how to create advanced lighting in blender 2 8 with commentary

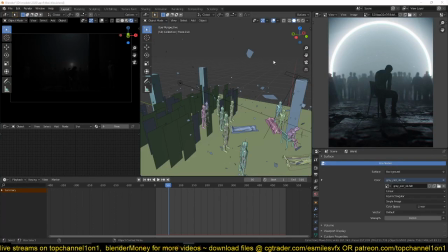[0:00]
Hello there, my name is Ismas, and today I want to talk about advanced lighting in Blender 2.8.
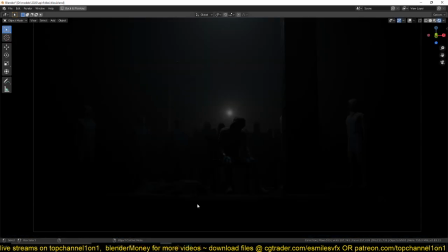[0:04]
And this is a scene I just created. If you haven't seen the time lapse, you can just go to to this video here.
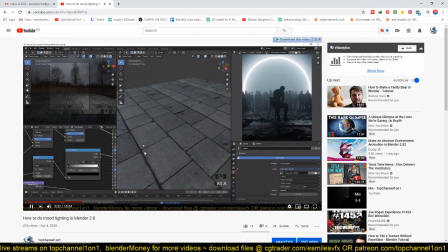[0:11]
I'll leave a link in the description, just showing you how I made the process. It's a very simple scene. You can see it's just a plane and
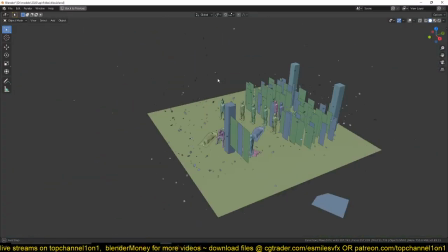[0:22]
a few characters I downloaded from Mixamo, and then this silhouette.
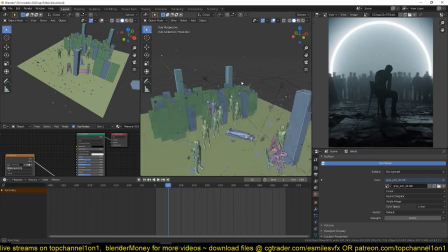[0:30]
Yes, this silhouette,
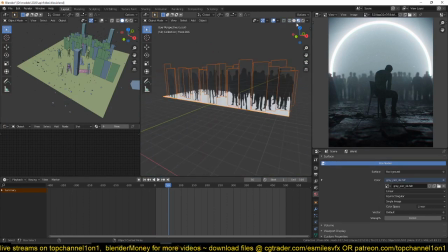[0:37]
this let me just select them. Silhouette textures to kind of add some detail to the background.
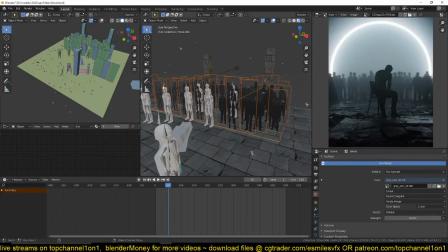[0:45]
I use this image as inspiration to create my own.
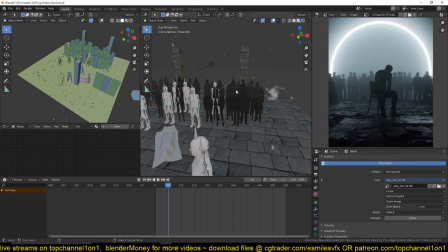[0:48]
So you can see I also wanted to go for the same lighting and mode they went for,
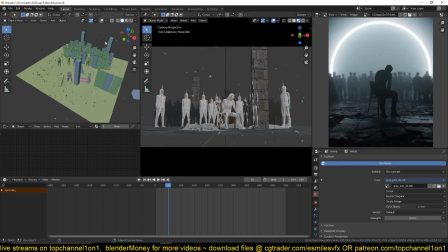[0:55]
where you only see the just basically where you're only seeing silhouettes.
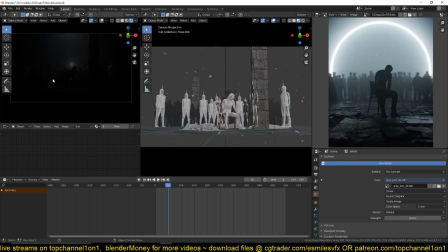[1:03]
But I also added in these characters that kind of, yeah, just to make the scene a bit more scary. And yeah, so let's see, I also have a body here.
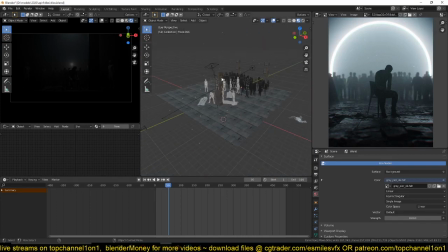[1:15]
But this story is supposed to be about lighting, not this. If you want to see how I set up all those, you can just go watch that video. So for the lighting, I only have these two lights, these two area lights.
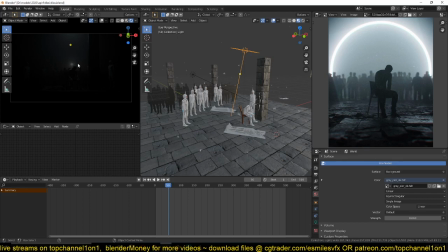[1:34]
And the fact that they're area lights doesn't really matter that much, because if we change them to a point light, maybe I would have to increase the strength a bit here
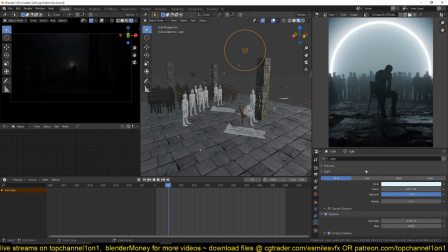[1:48]
to almost get the same effect. But it's mostly about how you position them. And because we wanted these to have to see only silhouettes, I set this light a little bit behind this main character, this center character, so that we get a kind of rim light around
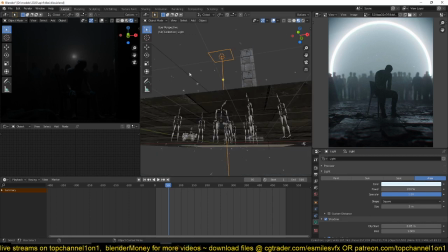[2:08]
their back. You can see around the head there. And I also made sure that the light was not too strong to
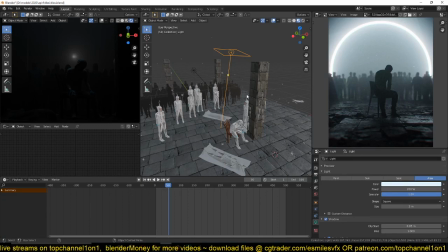[2:16]
brighten up all the other elements in our scene that we just wanted to capture their silhouettes. And I didn't want to have a lot of these characters,
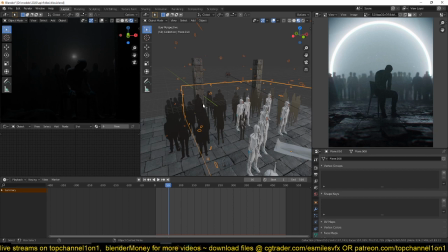[2:26]
because in the scene, because they will really slow down my they will increase the render time. So I just used these silhouettes. But it's not really cheating, because if I duplicate, you can see even with these actual 3D models,
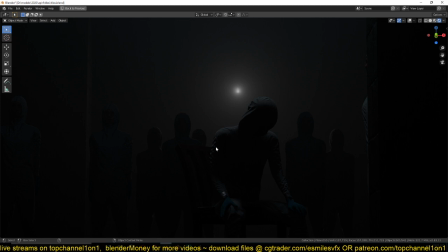[2:43]
we still see silhouettes. They even work better because they can give you that rim light there.
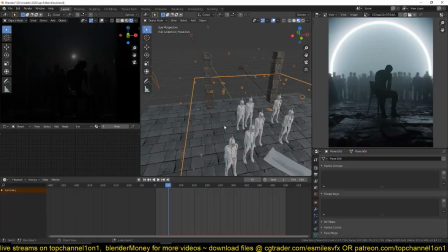[2:51]
So, but I wanted
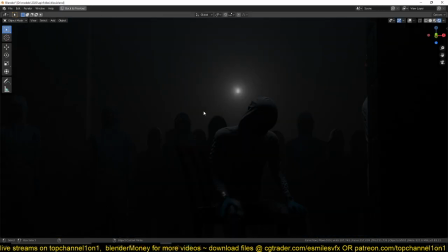[2:56]
good results with a cheaper cost, CPU cost. So just threw in those using
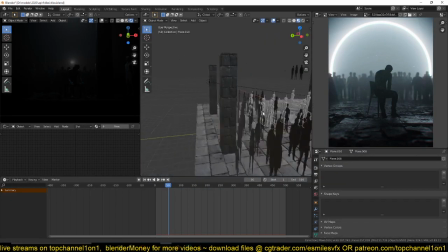[3:08]
a particle system, and I got those results. Then I also added this backlight.
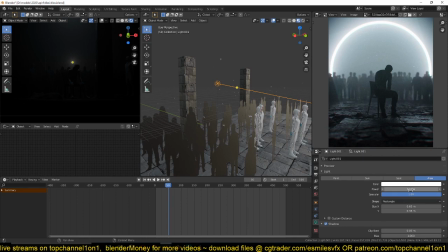[3:15]
You can see it's a very faint backlight. I also made sure that to turn on contact shadows,
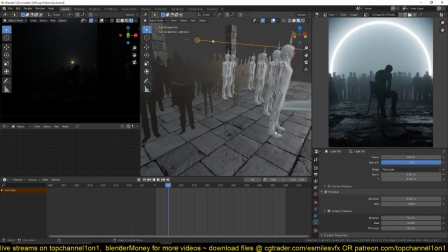[3:20]
so that I have shadows around the connection between the characters and the flow.
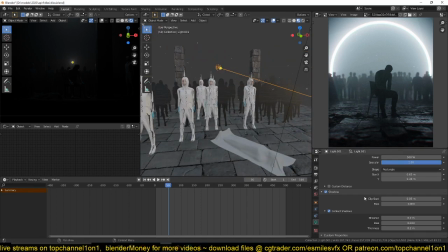[3:28]
So it's very simple setup. Nothing, not a lot of. What is making this work, I think, mostly is the volumetric, which is also simple to set up.
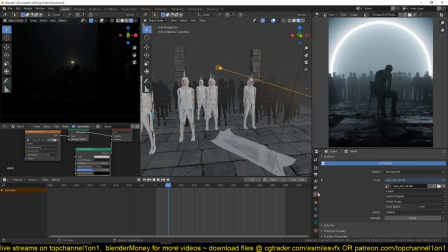[3:42]
This background image is there just to add in a little bit of lighting, extra light, ambient light if I need it.
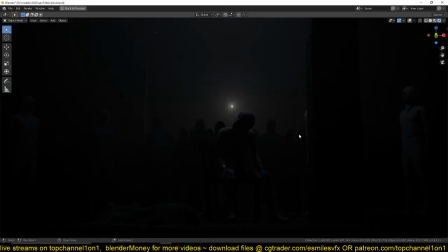[3:50]
But so I can see if I turn it completely down, it's not really affecting my scene that much, because of the volumetric lighting, which requires more light to go through.